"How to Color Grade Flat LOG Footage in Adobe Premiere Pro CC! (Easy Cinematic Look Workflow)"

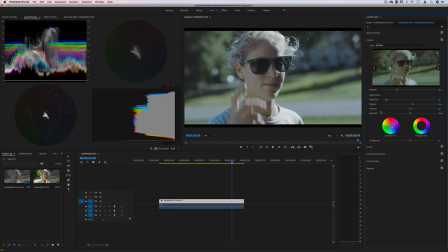I actually have a full tutorial on the basics of literally what all of these different adjustments and panels do, one on basic color correction and basic color grading, which I'll link. But for this workflow, for this photo, I really don't think I'm going to play around with these tints too much.
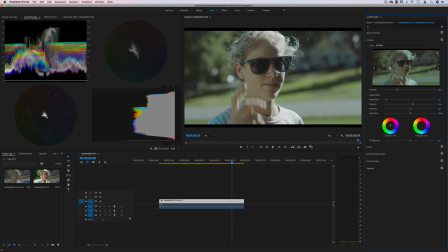So I'll double click them to bring them back to default. And I don't have to apply any creative LUTs if I don't want to, but I'll just keep it at a really low intensity. It's not really doing too much of a difference except for adding some green contrast in there for me.
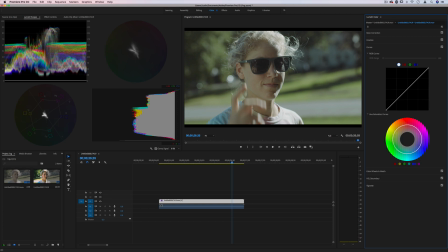So next up, I'm going to go to the curves panel, and this is where we can really bring that contrast way back up because the curves is kind of
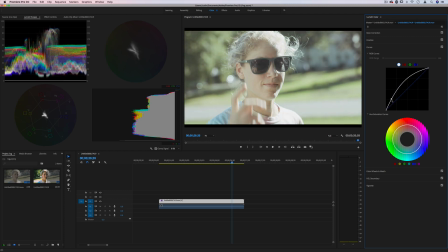how the original picture was made flat by shooting in the logarithmic curve.
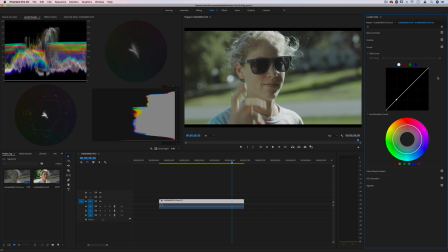So with this tool, the shadows are represented on the left and the highlights on the right, the most black point on the bottom and the most white point on the top. So if we bring the shadows down a little bit and we bring the highlights up a little bit, we can create a bit of an S curve that'll add a lot of contrast.
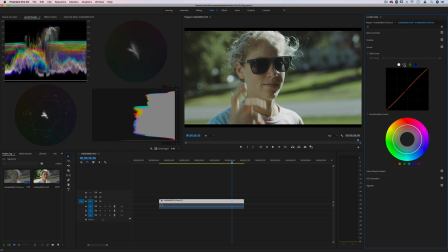You can also go into individual color channels if you want to influence the color in those. So let's say I wanted to bring some red tones into the shadows if I wanted that look, or pull some reds out of the shadows for a more cool and cold look. I can also go into the greens, perhaps bring some greens out of the midtones.
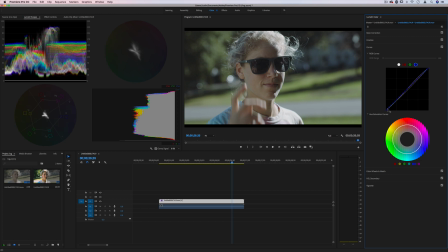Really, this is for those fine-tuned adjustments if you're trying to get creative with the color grade, or perhaps if your white balance or certain colors were not properly shot in camera, then you could fix it by pulling certain colors in and out of the color channels.
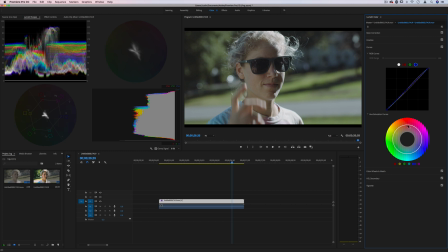You can also get creative in the hue saturation curves tab by making certain colors more saturated than others. So if I wanted to saturate my greens, I could pull those up, the yellows in there too, really get that green lawn popping out at us if I wanted that, that greenery.
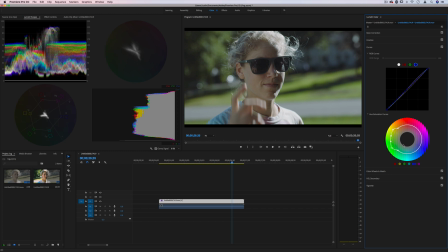Her sunglasses are kind of a darkish green as well, more maybe blue. And you can see how these points have spread out now that more saturation has been introduced into the image, which I think really touches it up nicely. You could get more creative with the colors in the color wheels as well, adding unique colors to the shadows,
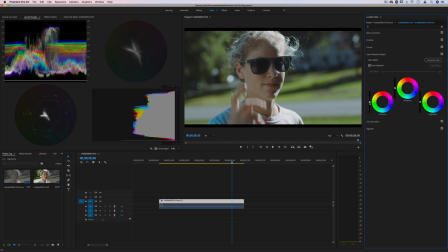midtones, and highlights, or even just darken the shadows with the slider on the left, increase the midtones, increase the highlights a bit, just to add even more contrast. And then I'm not really going to play around with the HSL secondary, but again, I have a full tutorial on this.
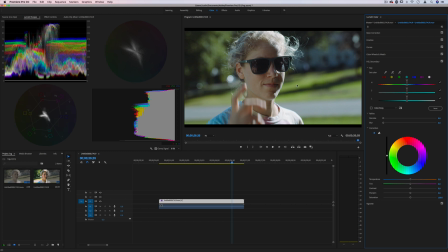This allows you to adjust specific hues. So if I wanted to make that green even greener, I could just target those colors, for example, and increase the saturation of just those areas.
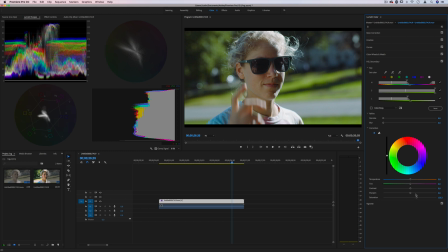Could look cool for certain shots, or if you really want to make a red dress pop, you could play around with that in this area. Vignette is just a kind of a stylistic choice, I guess. You can add a vignette around the corners or leave it as is. There's already a bit of vignette that happens in certain lens combos, but I'm going to leave it as is in this one.
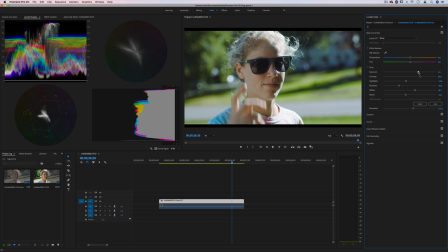And then I'm going to go back to basic correction, actually, and just play around with certain things like the exposure and contrast a bit more, just to see if it looks better with all those different adjustments that we just made.
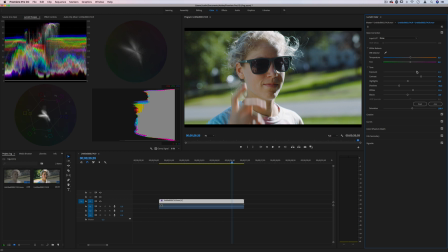So in this case, I'm pretty happy with this look for just the first run through. I went with a more contrasted, a little bit of green tones in there, a little bit of that green film look, and just bring up the saturation a lot for this image.
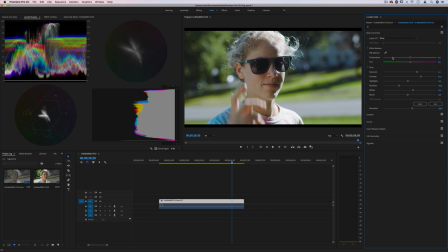I don't really have to adjust the temperature or tint because the white balance was shot pretty properly in camera for this example clip. But again, I have tutorials all on the basic correction that runs through every single one of these panels and their scenarios,
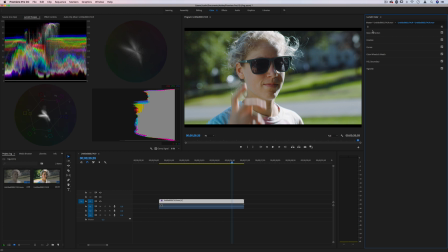as well as basic color correction from scratch. And what I've done there is a pretty quick and fun workflow.
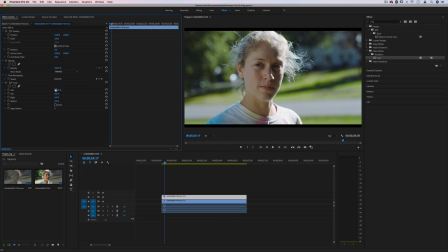I really like color grading on how to bring that flat log footage back to life with some simple adjustments.
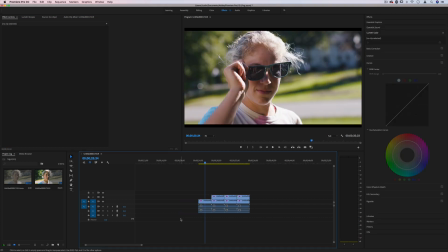Now, if you've got a collection of clips that are shot in a similar lighting, similar exposure and setting, and you're wondering if you have to do this for every little clip, there are shortcuts to make it easier for you.